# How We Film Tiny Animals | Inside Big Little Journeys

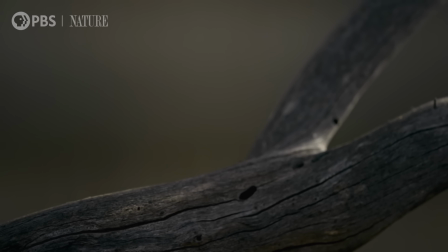7s
film the tiny animals featured in this series, the Big Little Journeys team needed specialist camera technology.
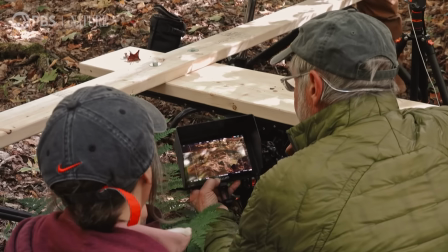17s
And for the two animals in this episode, very different approaches were needed.
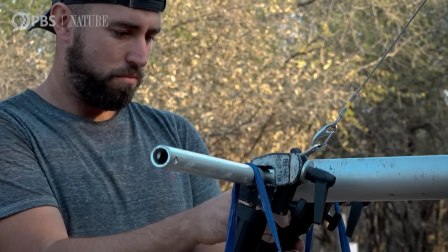23s
Painted turtles and bush babies couldn't be more different. Bush babies are very unpredictable.
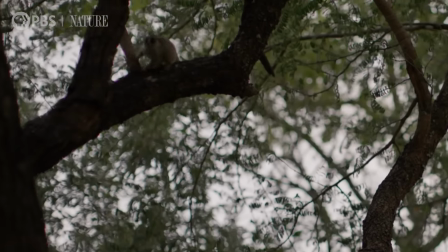31s
They're like ping pong balls, pinging from tree to tree. You think they're going to land in a certain place and then they land somewhere completely different.
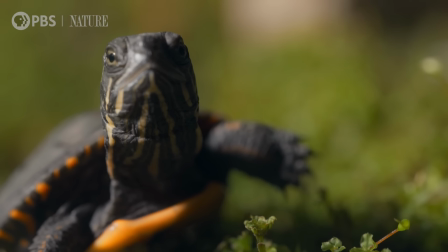42s
And then the painted turtles are incredibly slow moving.
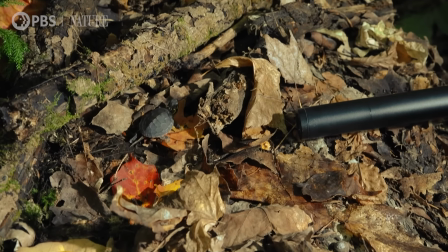47s
They only move when they want to move, which is absolutely fair enough. So they just go whichever way they want.
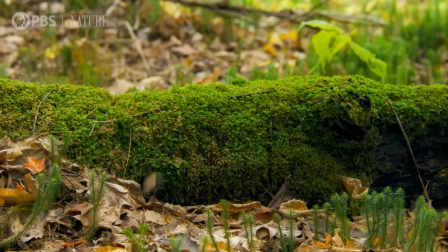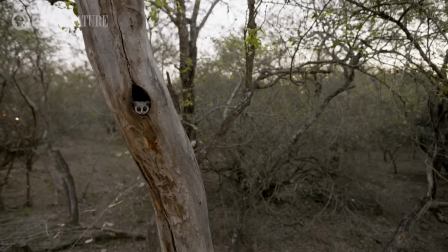58s
Arriving in South Africa, the team set about filming the Bushbaby's journey first.
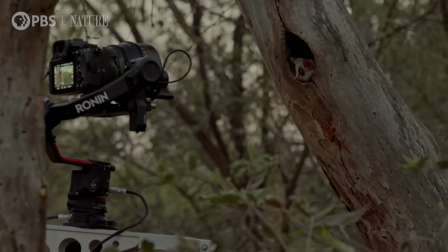67s
They are equipped with a 5-meter-long, gyrostabilized camera crane.
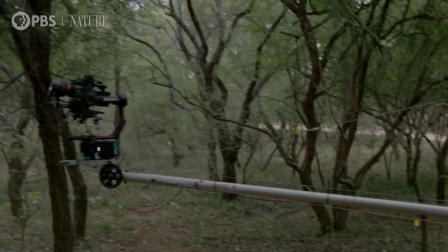72s
It allows us to get into the Bushbaby's world, up into the canopy, and follow them smoothly, as if we're travelling alongside them.
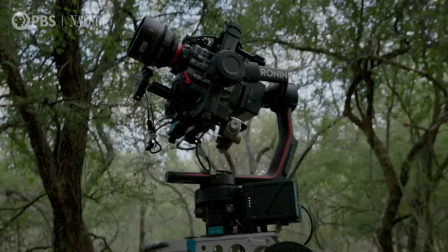81s
Such complex moves require two people. One operates the crane while the other controls the camera.
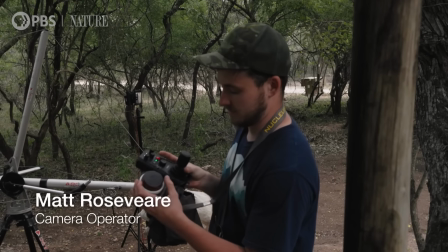88s
So to be able to control the crane, I've got focus on this hand and a joystick on this hand.
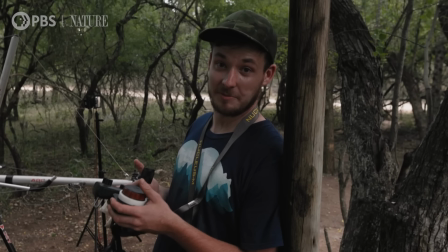95s
Thankfully, 15 years of playing computer games are finally paying off.
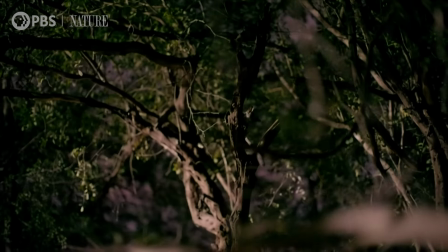101s
It's quite a challenge trying to follow them and sort of cross-coordinate all the different moves.
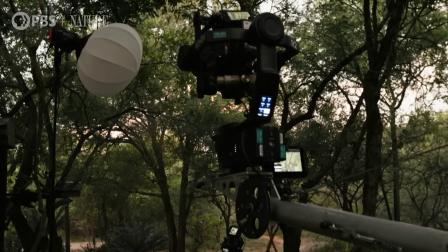109s
But once you get that shot where the Bushbaby's moving, the camera's following it,
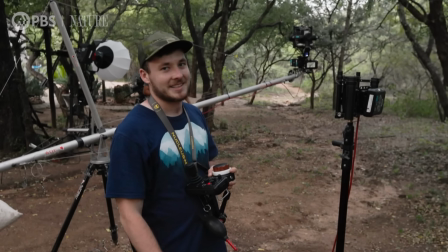118s
you can't beat that.
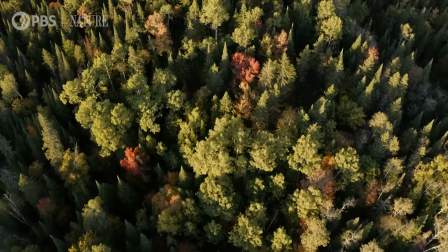123s
In Canada, getting into the painted turtles world presents the team with the opposite challenge and requires a totally different camera setup.
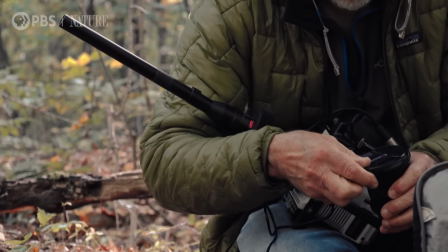132s
Probably need to get lower again, but as long as it's level this way.
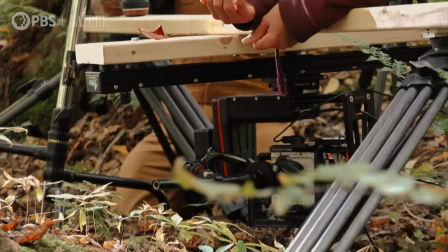138s
We've turned it upside down so that we can actually push forward on the slider. So this allows us to follow the turtle as she goes through the undergrowth.
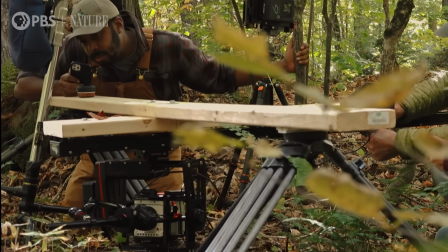149s
So I can try But the team must constantly reset and re-level the rig
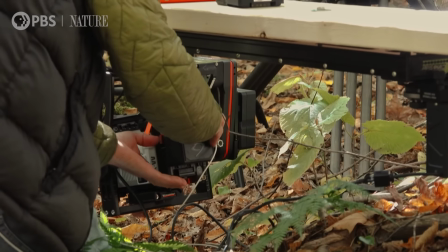153s
over and over again in order to capture every stage of a turtle's journey.
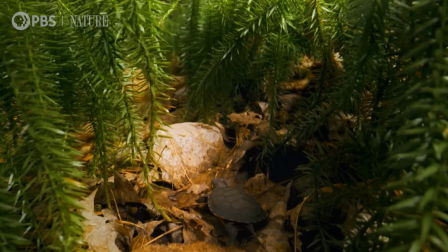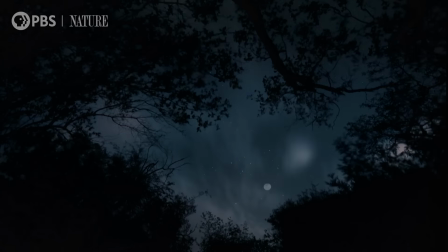165s
In South Africa, bushbabies are not the only animals the crew need to watch out for.
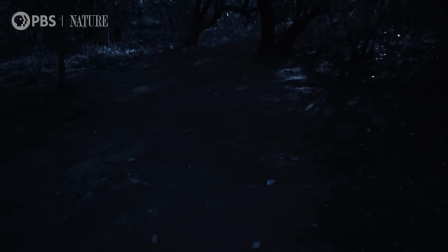171s
There have been reports of lions in the area. We're in the pitch black filming,
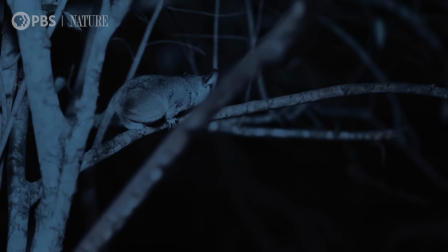178s
looking up in the trees for our bushbabies and not on the ground for lions.
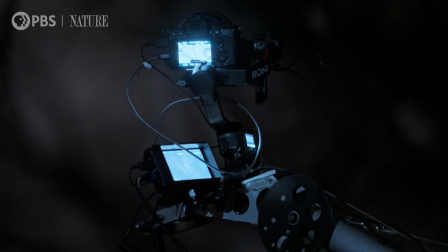184s
So it is a little bit stressful. But the crew must keep filming as this is the peak time for bushbaby activity.
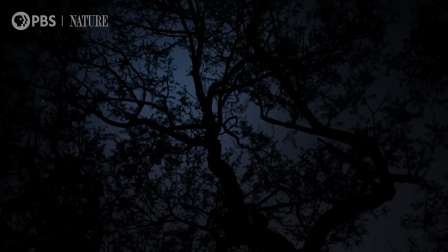193s
Right now, it's super dark. We can't see anything.
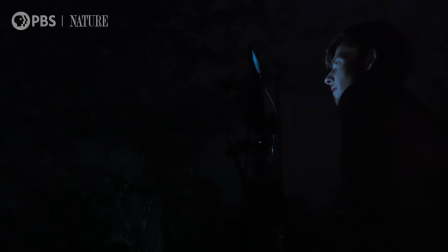199s
So we're using really low light cameras to suck in as much light as possible into this world that the bushbabies live in.
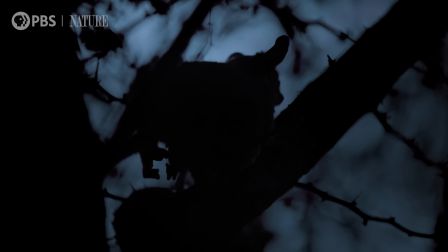209s
16 times more sensitive than human vision, the cameras are able to see the world as if through the bushbaby's eyes.
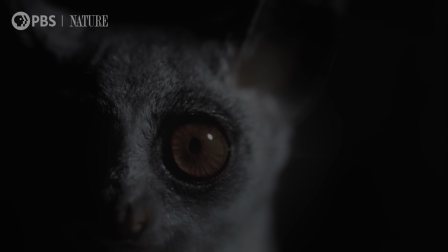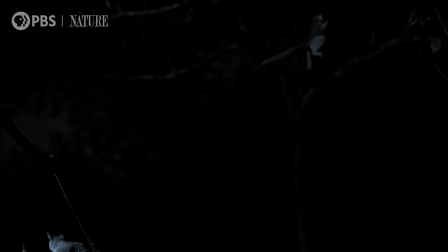224s
They're just so intriguing and so engaging to watch. It's such an amazing challenge.
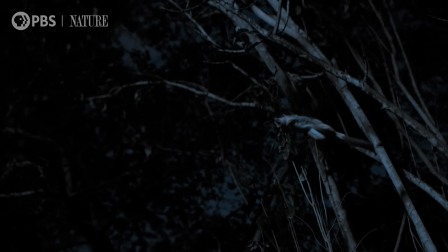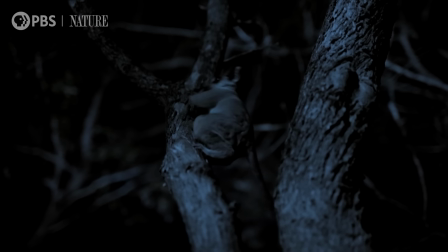237s
But just as the crew are making progress, news comes in that the lions have been spotted only 300 meters away.
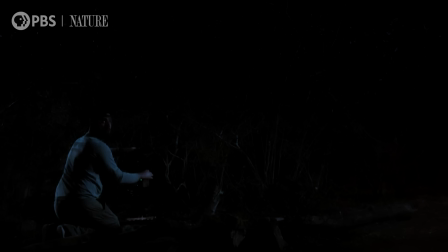249s
Did you hear that?